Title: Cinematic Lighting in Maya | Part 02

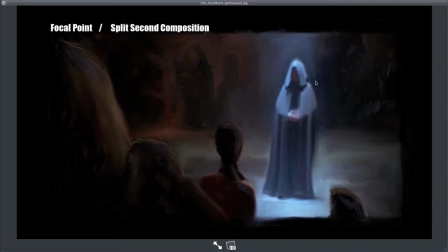2227s
And Luke here is kind of standing in the scene. If I only have 2 seconds to read this entire image, it's vital that I have a focal point to the scene. It's vital that I use the lighting kind of to draw your eye to where it needs to be.
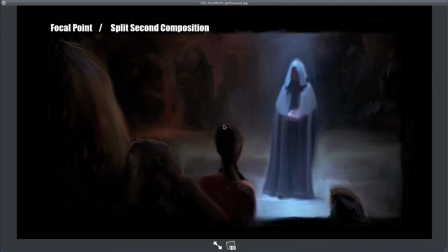2243s
Luke is where you should be looking. This scene could have been lit evenly where you can see all these background characters, the foreground characters, but because the composition is strong with a nice framing element, with atmosphere, and with a nice strong light,
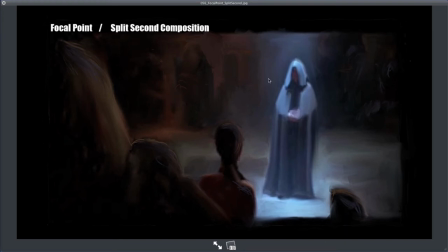2259s
and the bounce light, you get a focal point, and your eye instantly goes there. So you know exactly where to look. In that split second, you only have 2 seconds to consume everything that's happening in the scene before the camera changes and shows you some new composition.
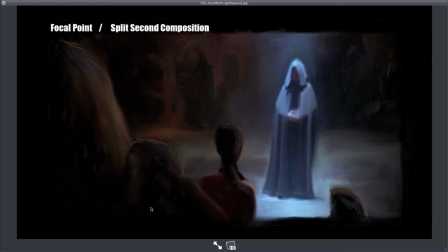2276s
There was a scene from The Incredibles that I worked on that it amazed me in the end when I was given a shot that it's the sequence where Dash and Violet are having an argument in the dining room,
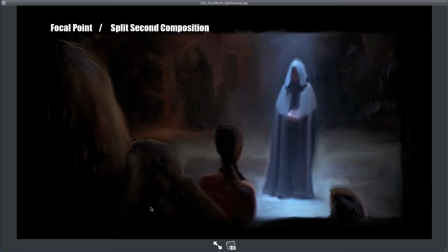2293s
and Mrs. Incredible is sitting at the table trying to keep the kids calm, and they get into an argument. And so Dash decides to start running around the table super fast because he's really fast, and Violet has force field abilities. And so she sends up a force field that Dash then runs into,
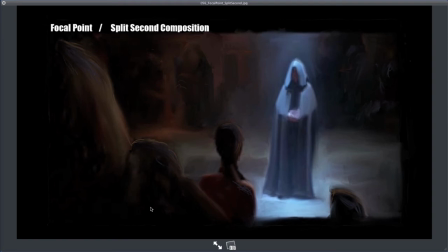2311s
bangs off of the force field, and then they, get into a fist fight under the table. But what was amazing to me when I got the shot is that the way it was cut, there was one shot where you see the force field that Dash is running into, and it was only 3 frames long.
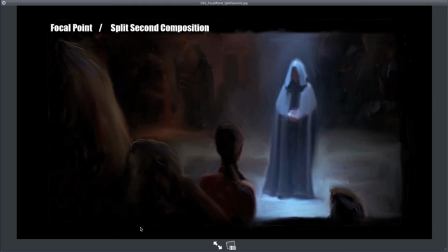2329s
Well, if you have a shot that's 24 frames a second, that's 1/8 of a second that it's up on screen. And yet when you watch it, everybody can tell you exactly what happened. Violet made a force field, boom, came up in front of your eyes. And those shots are so short, 3 frames for one of them, 4 or 5 frames for the other.
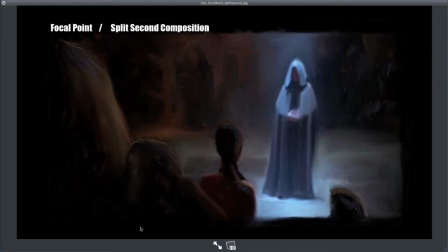2349s
Your brain is amazingly good at reading these images so incredibly fast. In 1/8 of a second, you can see those frames, that angle of the camera, and read what was telling. So all the more important for your lighting to follow kind of split-second composition.
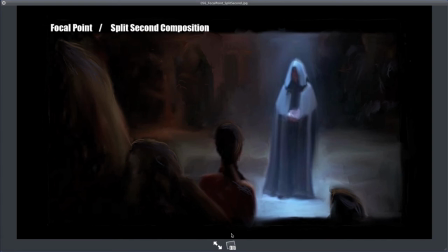2366s
You need to be able to have a focus so that you can, tell what's happening in the story. So again, everything with lighting
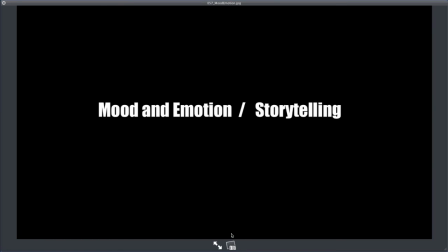2378s
It's all about storytelling. You know, whether you're doing illustration, whether you're doing fine art, or whether you're making, making films, storytelling is everything. You know, it's all about, it's what makes it enjoyable for the viewer to watch. The mood and the emotion that you feel.
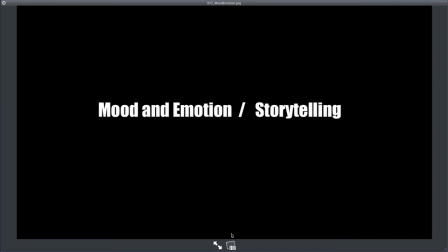2397s
Lighting should always, and camera should always aid the storytelling of what the director wants to say. It should always be something that, naturally flows with it. Mood and emotion.
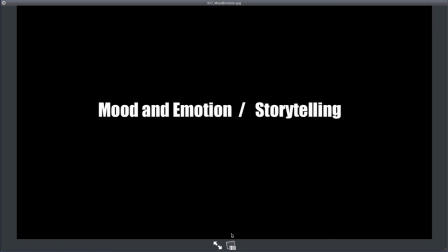2411s
I can't even, I'm kind of stumbling over my words here because this is just such an important part of filmmaking. If done well, nobody will notice it consciously, but they will feel it emotionally. They will just kind of be drawn in with the mood and the emotion.
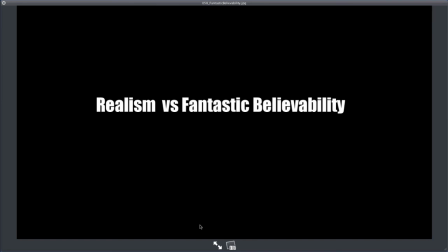2430s
And the last thing I want to say, talking about composition before we move on to some more practical stuff, is a lot of students focus on making realistic lighting, that they want it to look like reality.
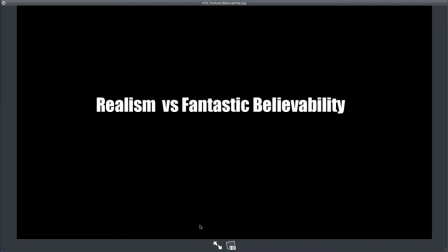2444s
And over the years, I've found that that's not really what I'm aiming at. I'm aiming for fantastic believability instead, which is so much better than realism. You get enough of realism. You can 3D model a house and it looks totally realistic, but it's just not interesting.
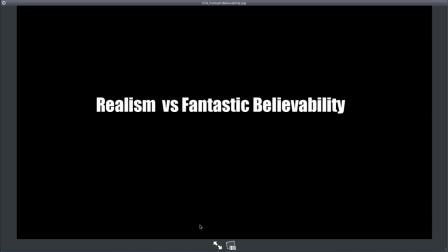2461s
So, add something with character, with style. Make something that's better than reality. Make a world that people desire to go to, that they're just like, oh, I don't get that here. I want to go to that magical place. Something that's fantastically believable.